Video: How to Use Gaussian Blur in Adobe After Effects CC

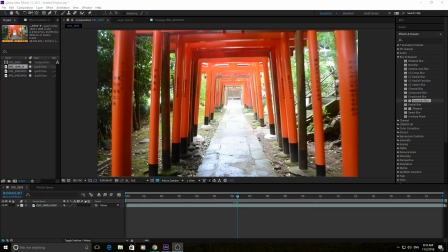0:00 Hey, what's up everybody? Today I'm going to be showing you how to use the Gaussian Blur effect in Adobe After Effects. So go ahead and open up Adobe After Effects and get some footage in there so you can see how this works. So to find it, you can go to Effects and Presets, go to Blur and Sharpen, and go down to Gaussian Blur.
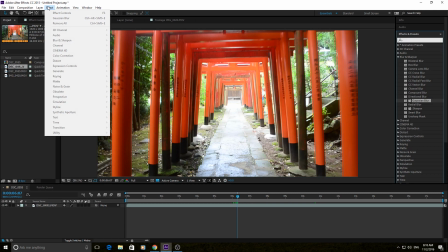0:18 You can of course search that right here, or you can go into Effect and then it'll be right under Blur and Sharpen as well.
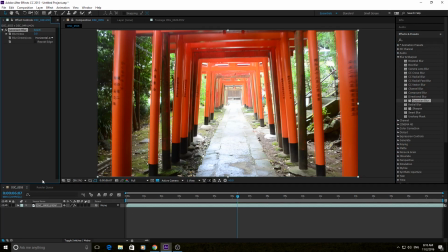0:25 Gaussian Blur is a simple blur that is It blurs using the Gaussian method, which Gaussian is a type of normal distribution in math, so it's a mathematical formula of blurring. It does it in a uniform way, so it can create some really nice blurs.
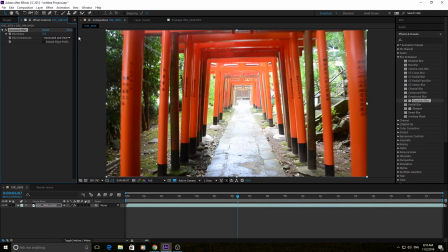0:43 So if you see, it's a very simple interface right here, just really two switches with a third one.
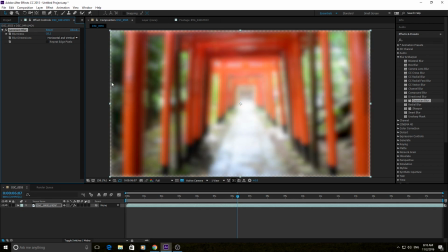0:49 If you blur too much, if you see right here, the edges will start to disappear because it's running out of things to, as it blurs, it kind of flattens things out over the image, and this can actually grab from the edge pixels so they actually disappear.
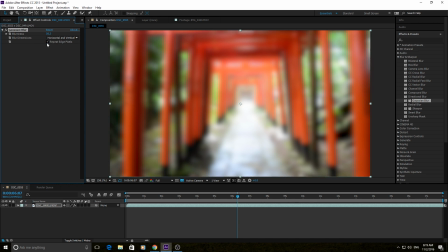1:05 So you can just click repeat edge pixels and it'll just basically, it just guesses by what is on the edge previously. So if you see, it sees that there's a red beam here. If we go back to zero, it sees that a red beam is kind of going to the side here,
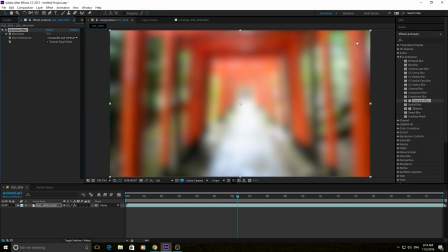1:23 so repeat edge pixels will kind of repeat that in a blurred fashion.
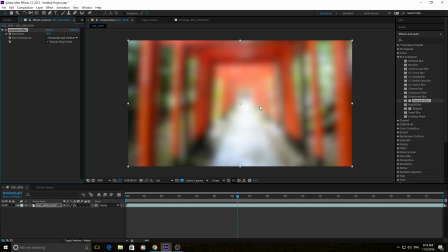1:29 Great to use, and so you don't have, you know, those disappearing edges. Now right here you have just three switches. Horizontal and vertical means it's just a normal blur, everything blurs equally.
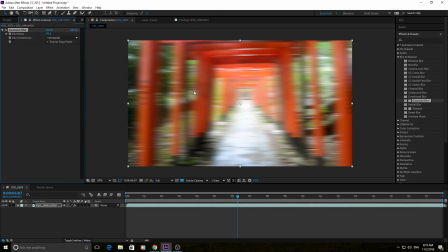1:43 Horizontal means that you're blurring in the complete horizontal direction, and it completely changes the feel of the blur.
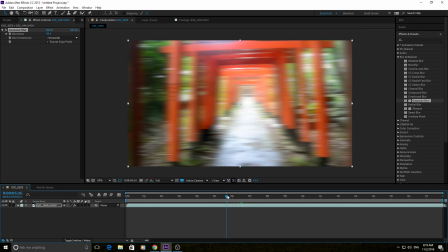1:49 Now it's sort of a motion blur, kind of looks weird if you're going like this, but it almost looks like a dream state too.
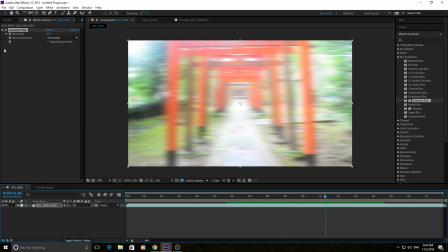1:57 So this is kind of a cool effect for that. You could even back it off a little bit so it can actually be visible.
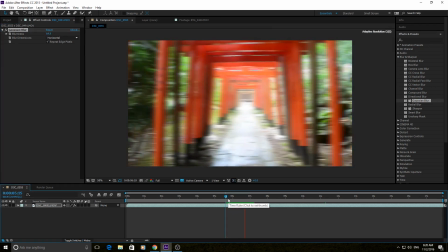2:04 And you can get a pretty cool effect through going just horizontal.
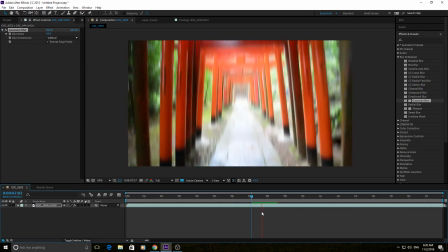2:09 Another one is vertical, and this one makes it kind of disorienting as you go through.
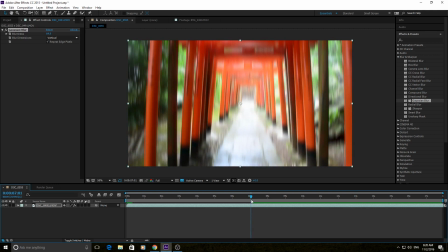2:16 And of course, these blurs aren't usually meant to be applied to entire clips unless you're going for a very, you know, stylistic blur like a dream sequence or disoriented first-person view sort of sequence. Some of the stuff you can do with it, it has a couple main purposes.
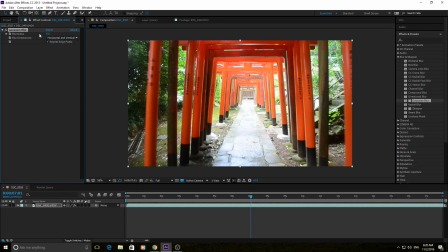2:34 One of them is just to create a uniform blur that looks pretty nice for certain effects or for certain parts of footage that you maybe want to add this blur to. One of the other things that it can do is it can remove grain in on the,
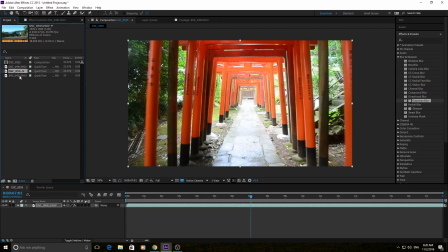2:49 you know, a sort of loss of quality way, but maybe it works for the footage.
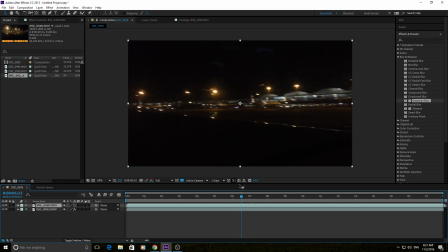2:55 So for example, this one, if you see when we play this, fit to 100% right here.
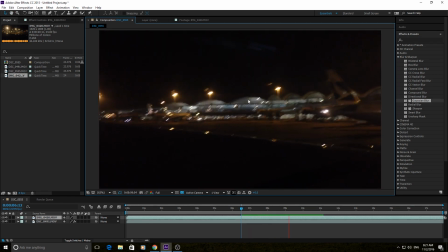3:00 If you see when we play this, the grain is pretty intense throughout the center here. And it can actually be kind of distracting.
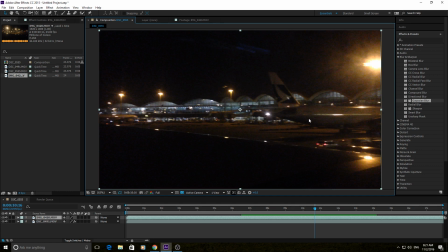3:08 This scene, however, it's got big enough objects that losing a ton of detail isn't the worst thing in the world. So if we wanted to add a quick Gaussian blur, maybe bring it up to 5 here,
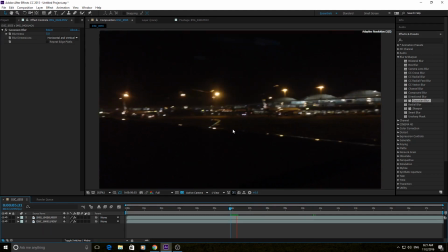3:22 you can see that it's a very slight change. But we actually regain a little bit more focus on the centerpiece,
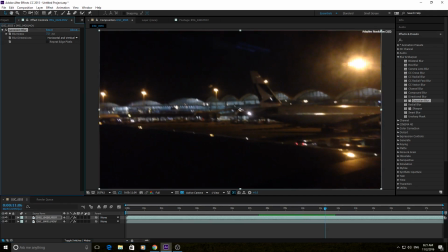3:33 just because those pieces of grain aren't so sharp. If you bump it up any more than that, then you actually do start to have a really blurred effect to it. But you can kind of get away to almost up to 7, and the footage still looks fine as this low quality footage can look.
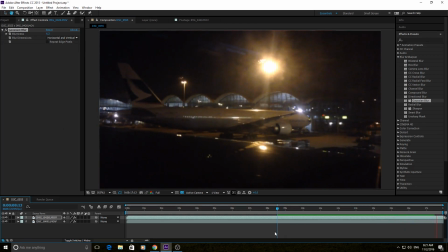3:49 But you kind of remove some of that distraction. So that's one of the uses it can be used for. The other is the stylistic sort of way.
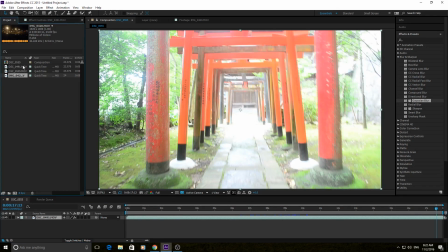3:55 So like if we, for example, went into, let's say this one.
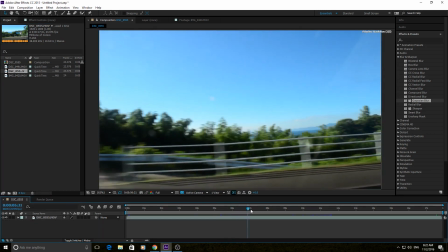4:02 And so this is just a scene of kind of looking out a bus window here.